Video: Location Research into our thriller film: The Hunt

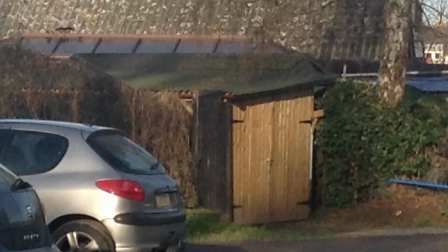4:08 So it doesn't make the audience feel as uncomfortable because they just think she's on a normal night out. And I suppose if you're intending to go down that route, she was killed in a place where someone could see her, that could make the audience scared, but because we're not going down that route,
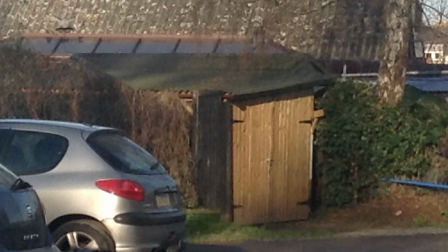4:24 it might confuse the audience and not make them really understand what's going on. It might make them feel well, why is she being killed in a place where people could see her, rather than why is she going to that place at night because there's no one there to watch out for her,
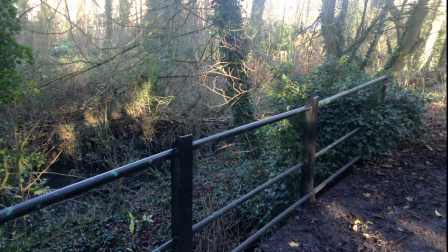4:39 which is something that's good for really the two more rural areas. So the second more rural area, which is here, is by a riverbank,
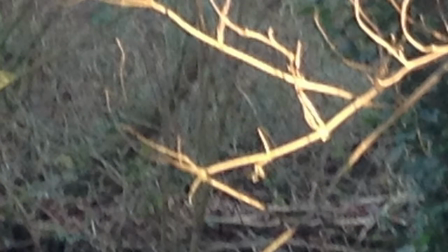4:51 and I thought of another way that she could be found dead is that it could just be filming the riverbank,
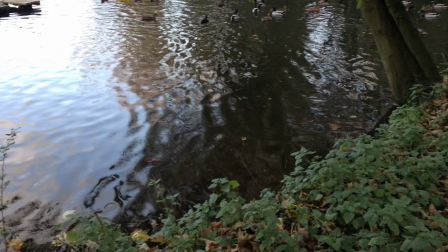4:58 and then her arm could kind of like roll into it and create ripples, and as it ripples along the water, it could dip to black or have a title called The Hunt or something like that.
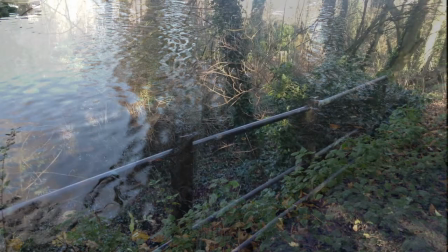5:10 So that's quite a nice thing that we could do. The problem with that is a lot of trees have been cut down, so it wouldn't be as dark,
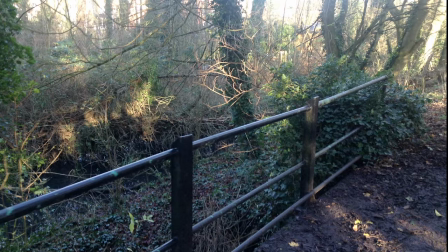5:17 there wouldn't be as many shadows, and it wouldn't give that kind of like feeling that she's being trapped almost, because there's not as much trees. So really the first one is my favourite, but I'm
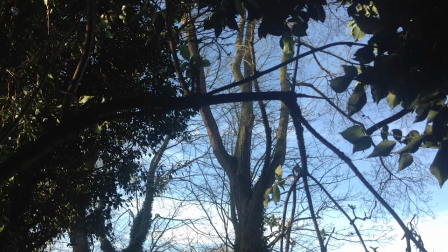5:32 not really sure at the moment, because there are good things that you can do with the other ones, and the problem is that they're all very different, so it's just we've got to pick what we kind of like, really, stylistically.
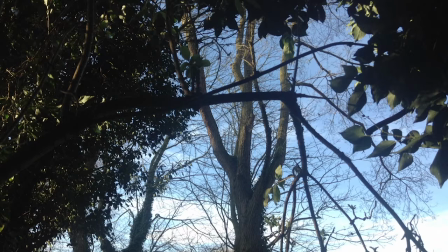5:49 So the other part is when she's sitting and walking along a bridge.
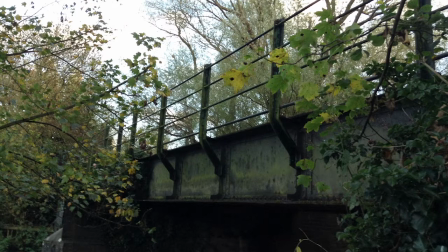5:55 So as you can see, this is one bridge. Now there are two bridges in Sudbury Meadows. Well, there's actually quite a lot, but these are the two main bridges that I found.
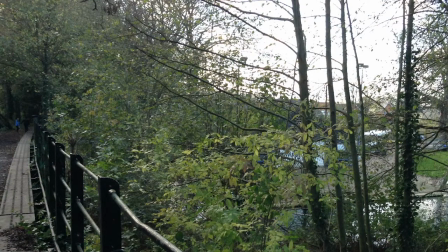6:05 There is one going over a road, but it'll be quite noisy, and you wouldn't have the option to filter out the sound or anything, because we don't have the right equipment. But this one here, the advantages with this one, it's more practical in the sense you've got more wind would be censored out by the trees.
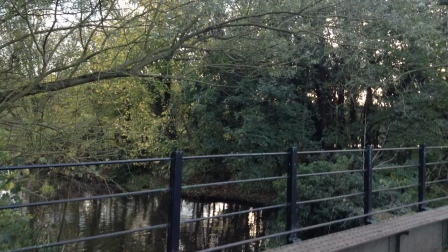6:24 So that one is quite good, because then you won't have that kind of like sound of something like the camera going all muffly and horrible. But the problem with that is it's quite overgrown.
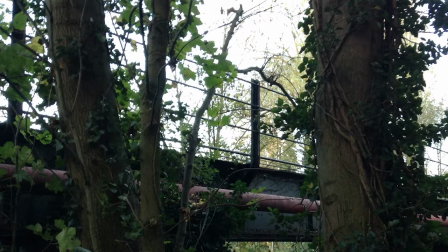6:39 There's not as much lighting, and it just doesn't look as nice, in my opinion.
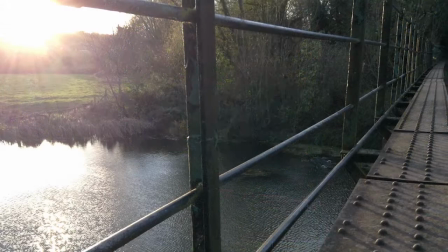6:45 This one here looks really peaceful, and there's a lot more light, as you can see.
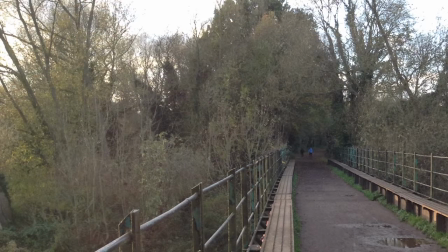6:49 And almost because there's so much space, and you've got the trees kind of coming over around, it looks like she's on her own more. Like she's really in the middle of nowhere, and like no one could see her.
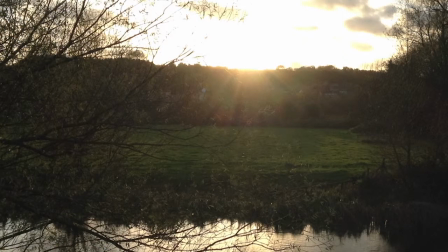7:04 So I quite like that, because you get the feeling that this person she's talking to is a killer, and then you realise she's like on her own, like really, really on her own, because it's quite like,
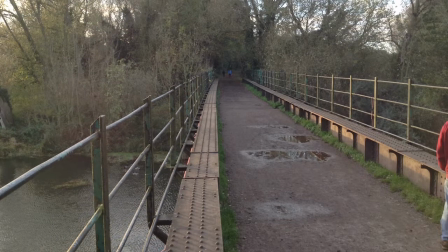7:15 again, if you look at this long shot here, it's got such a good perspective that if there was no one walking along, you might get the feeling, or even if there were people walking away from what's happening, that would look quite good, because then people would get the feeling that she's even on her own even more.
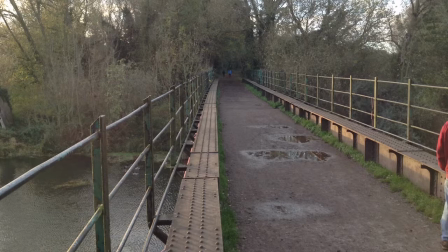7:37 So yeah, those are the ideas that I've got for location.
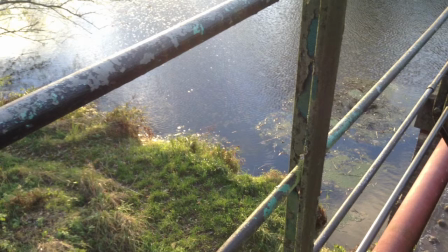7:41 Another good thing, I suppose, is that this one's got a better riverbank, so if she went down to it and looked up at the bridge, then she could see the man there. But we don't know if we're going to incorporate that or not. But yeah, this whole setting is really good around Sudbury Meadows.
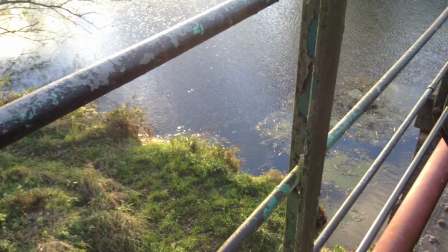7:59 Like, the good things about Sudbury Meadows is there are a lot of different places. Like, it's very, very wide. So if you could have it even in an open field,
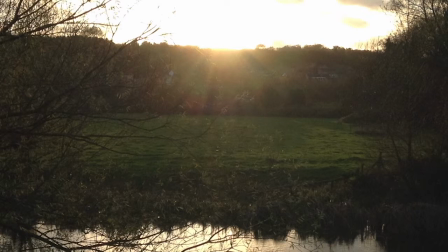8:09 but we've decided again to like have it just trees and kind of along a pathway.